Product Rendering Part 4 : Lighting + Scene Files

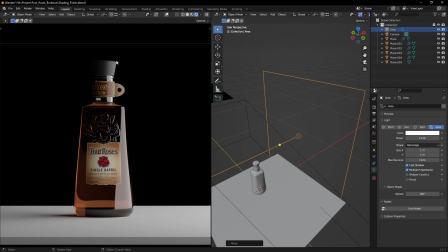4:05 That way we will be able to emphasize on the silhouette while showing the actual shape of the bottle in a nice way. So in order to do that, I will have to do it with more than one light.
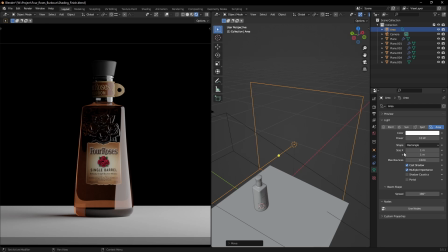4:21 With one light it will probably be impossible. So let's set up the size. I want a thinner light, so I'll set something like 0.3 meters in the width,
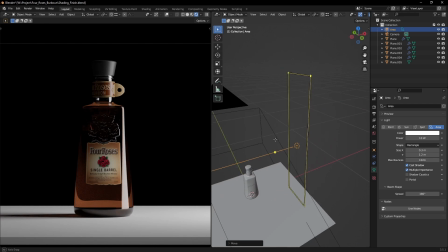4:34 and I'll make it 1.2 meters tall. Okay, so this is looking good.
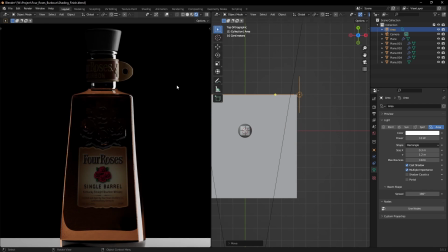4:43 Let me just move it to the back so that we get a really nice silhouette being shaped here. Okay, maybe even more. As you can see, rotating it doesn't do much, but we can slightly direct it to our bottle.
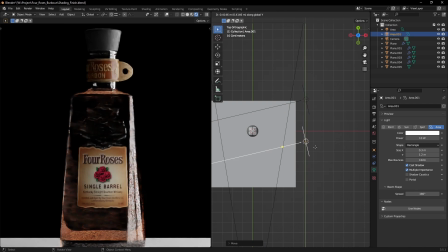5:03 Now let's add another light, which will be our gradient. We're gonna place this a little bit further, just like that.
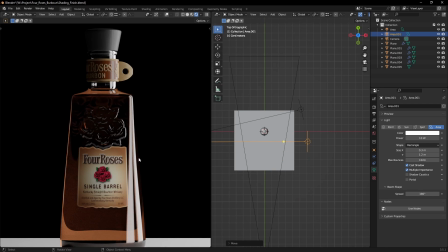5:12 And as you can see, we're not getting a very smooth gradient.
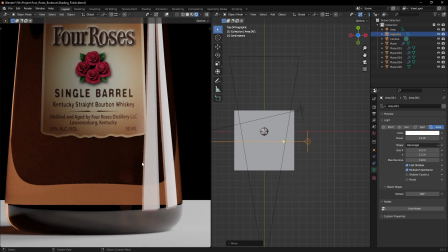5:16 We're getting just a hard light because we are seeing the reflection of our plane light. So in order to smooth the lighting even more, we need to add a second level of diffusion.
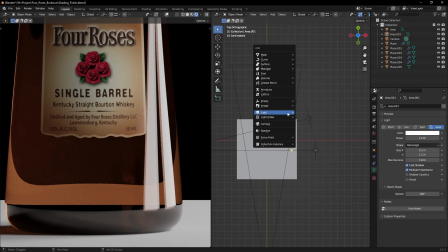5:33 So let's create a plane,
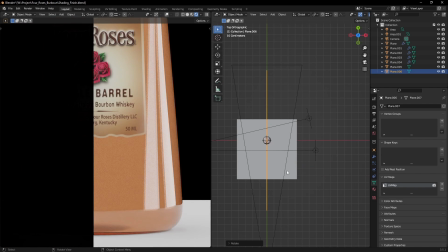5:37 rotate it, and place it directly in front of our lights.
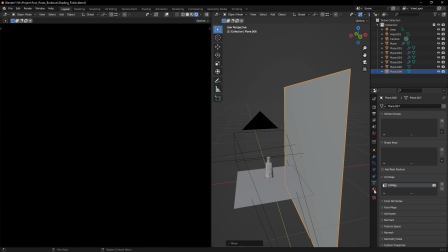5:43 Now this is covering all of the lighting, but we're going to fix that with the material. Like I said, in photography,
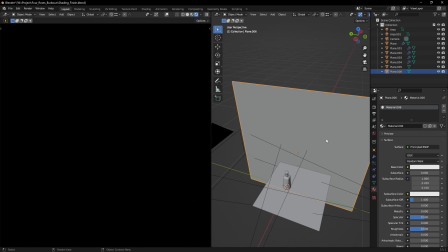5:51 usually this is called a diffuser, and it's generally either a piece of fabric or a piece of cloth.
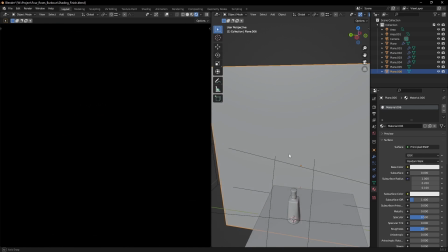5:59 It could be paper too, which basically brings another level of softening the light.
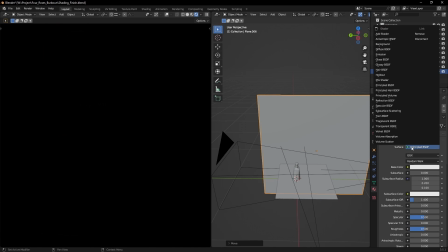6:06 So in order to do that, we need to switch from the principled BSDF to a translucent BSDF.
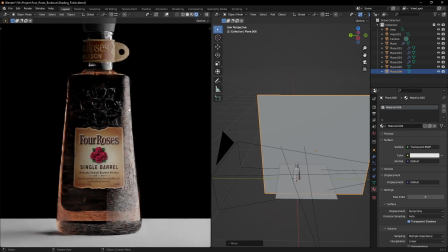6:14 And as you can see, we immediately get a really nice soft gradient going across our bottle.
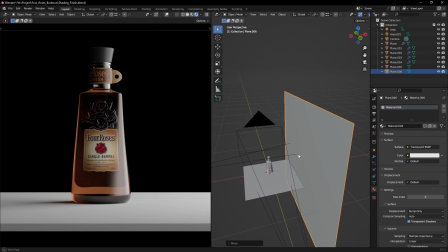6:23 Great.
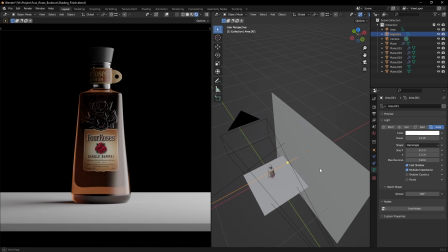6:27 Now we can play with the strength of our lights. So I want the gradient to be a little bit stronger.
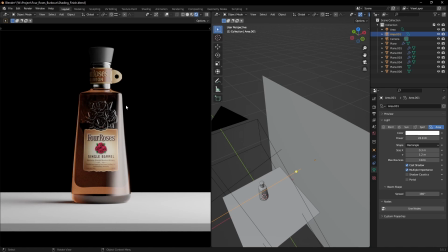6:36 I'm going for a more or less a contrasting image,
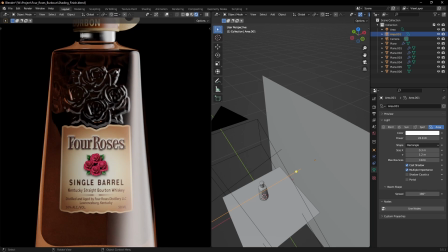6:41 and I want the roses here on the shape of the bottle to catch some highlights too.
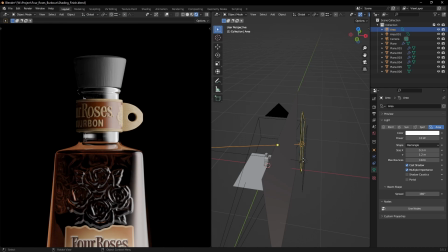6:50 Now the light that is shaping the silhouette of the bottle is falling behind a little bit,
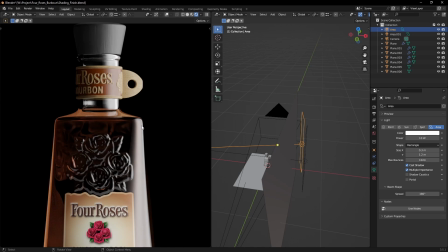6:56 so we're not getting a nice edge here. So let's increase that too.
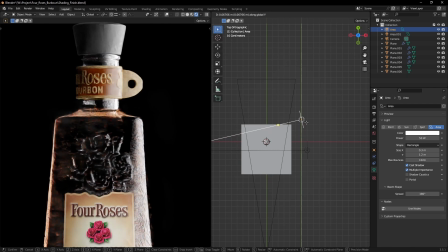7:04 And what we can do is try moving it further back so that we can get a nice silhouette.
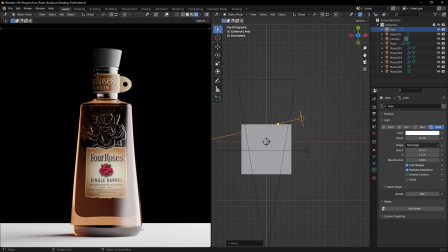7:13 We want basically we want the light to be on the very edge of the bottle.
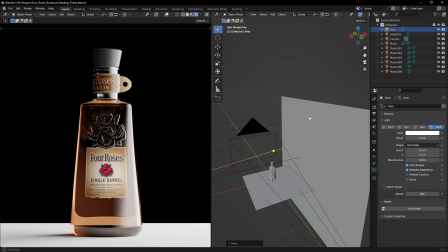7:19 Okay, that's looking a lot better now. One thing that I'm noticing is that
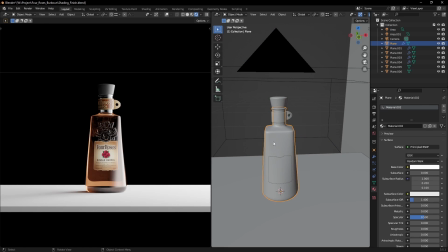7:29 we can probably get more from the shape of the bottle, because the bottle has a very interesting shape.
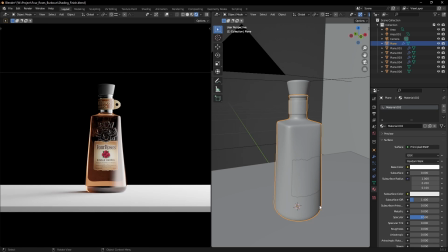7:36 It has a very interesting transition from a circular shape into a square,
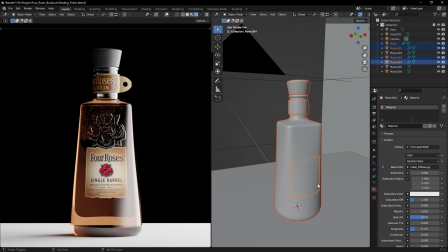7:42 and I want to show that in some way. So let's select everything from our geometry and slightly rotate it.
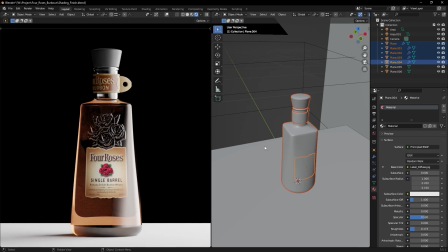7:51 I need to select the geometry of the alcohol too. To make things easier, I'll just make sure that the active selection is the bottle, and I will parent everything to it.